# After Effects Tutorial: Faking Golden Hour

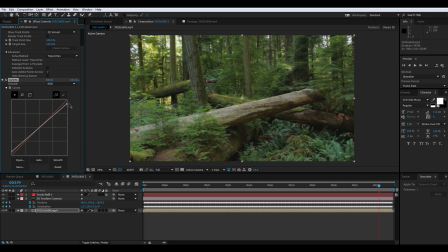So I'm going to compress the highlights and the shadows a little bit so that we get less difference between
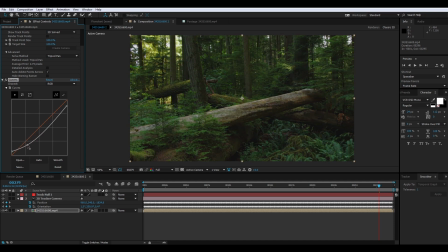highlights and shadows, but then I am going to add a curve at the bottom and deepen all those shadows quite a bit.
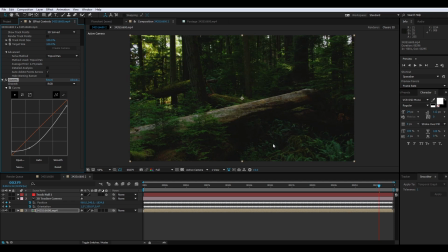So now we have a lot darker of a scene, but a little bit softer and
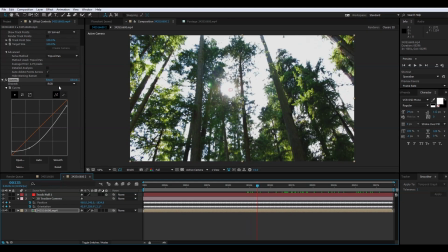just a little bit more dramatic, a little more cinematic. So that's looking pretty good. The next thing I want to do is shift the colors a little bit warmer.
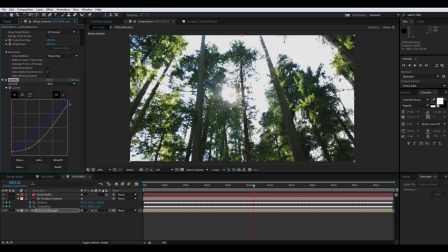So I'm going to go into the blue channel, and just in the highlights, I'm going to drag that down a little bit. And right away you can see all the blue in the sky disappears. And so we're getting much closer. And then the final thing that I want to do is affect the color of the foliage,
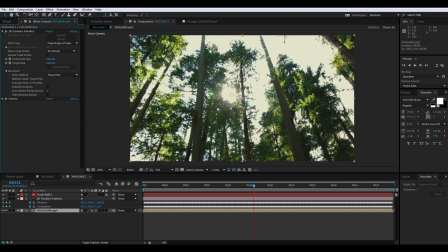because when the blue in the sky disappears, when the sunlight gets filtered through the atmosphere, what we start to see is a lot less green, a lot less of that green pigment is reflected, and so everything should turn a lot more red and orange.
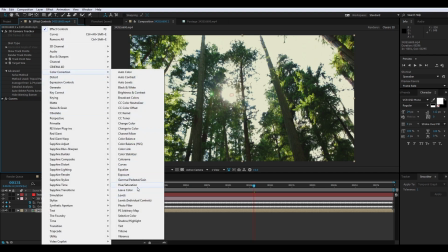So we'll go into color correction and add a hue saturation adjustment.
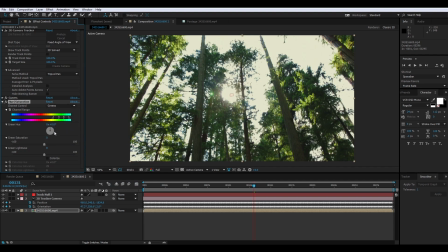And I'm just going to select the greens, and I'm going to crank those pretty far toward the red. Now, you can see in the darker areas of the foliage we get a really good effect, but the lighter areas are still not being affected. So I'm just going to take the edge here of our boundary and drag that out,
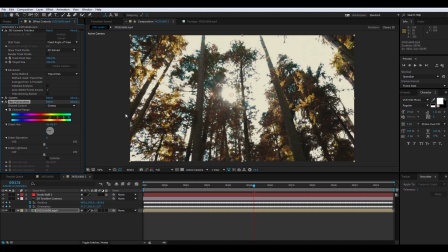and maybe adjust a little bit more here in the center until I get something that I like.
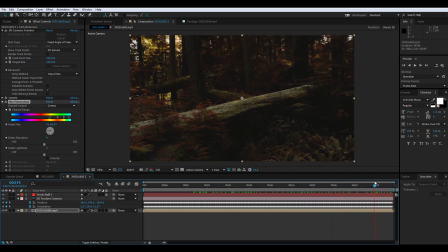There we go. So that looks pretty good. Now we're really starting to get something that looks like sunset.
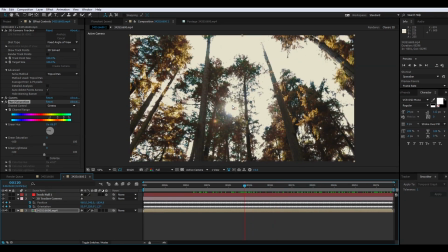So the next thing that I want to do is adjust the sunlight. So when the sun is really high in the sky, it's usually very white, whereas when it's lower, it takes on, that yellowish, then orange, then reddish hue.
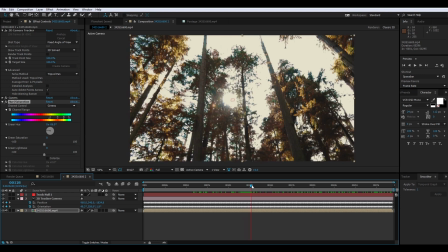And since we're looking directly at the sun in part of this shot, I want to see if we can kind of fake that a little bit.
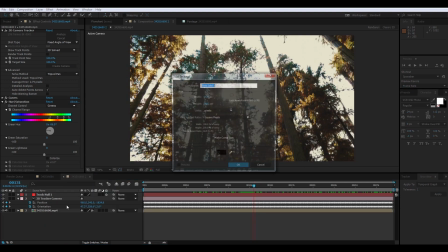So I'm going to create a new solid. We're going to call this sun flare.
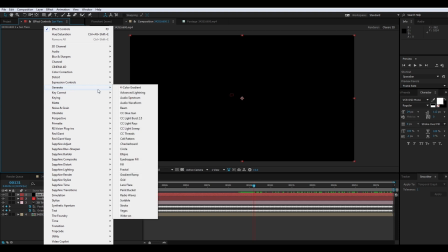And I'm going to apply a lens flare. Now, After Effects comes with its own lens flare effect.
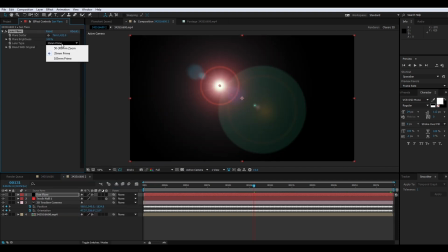You can pick a flare that is close to what you want.
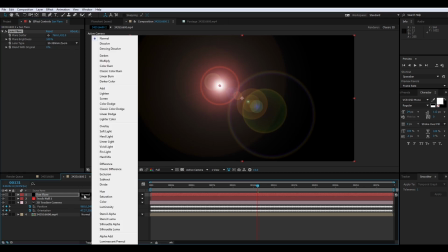And we can change the blending mode to screen.
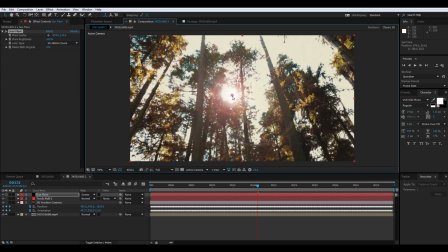Center that on our sun. And we get a pretty decent effect. So you can definitely do it this way. Unfortunately, because the options in the standard After Effects lens flare is limited,
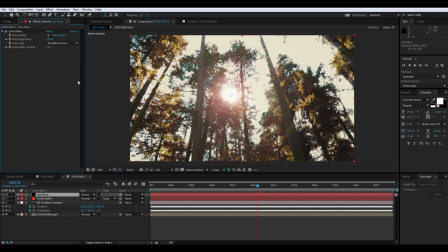there's basically only 3 options and a little bit of brightness control. Even if you apply some tints or blurs or things like that, anybody in the industry who's worked with After Effects long enough is going to be able to spot this as a fake effect.
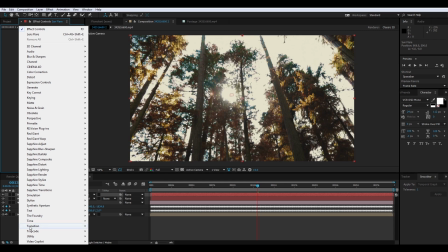So I don't like to use lens flare unless I absolutely have to. I happen to have Video Copilot optical flares installed.
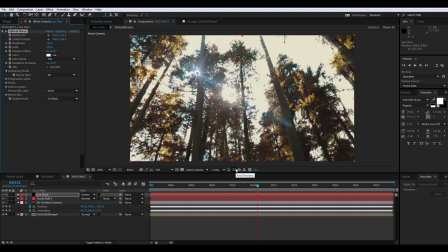I'm going to use that for the tutorial, but if you have Null Light Factory, any of the Red Giant plugins, anything that can generate a flare that's a little more unique, I would definitely recommend that over the basic plugin that comes with After Effects.
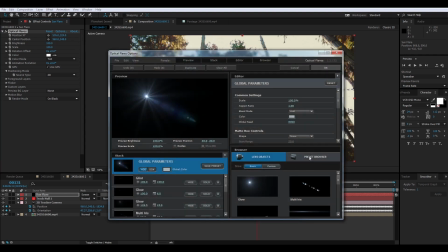Basic plugin works fine if that's all you've got, but a good flare plugin is usually a good investment if you're going to be doing a lot of this kind of work. So I'm not going to spend too much time in here because every plugin is going to be a little bit different, but I'm just going to go in and find a flare that I like,
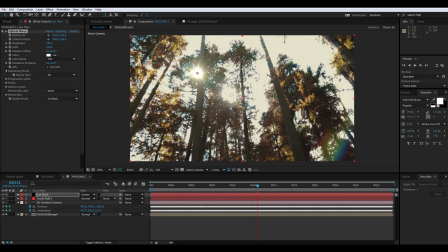and we'll work with that one. So I like this flare. You can see that the edges of the color are a little bit darker, are a little bit more yellow.
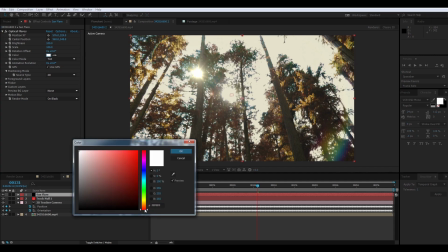I'm actually going to increase the tint on this even more toward red and orange. Something like that. That looks pretty good.
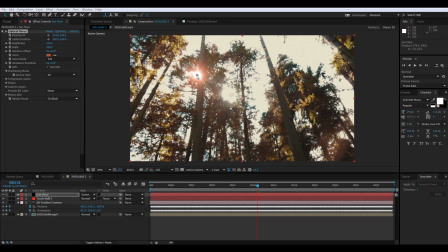Now what I need to do is make sure that the sun flare is following my tracked point.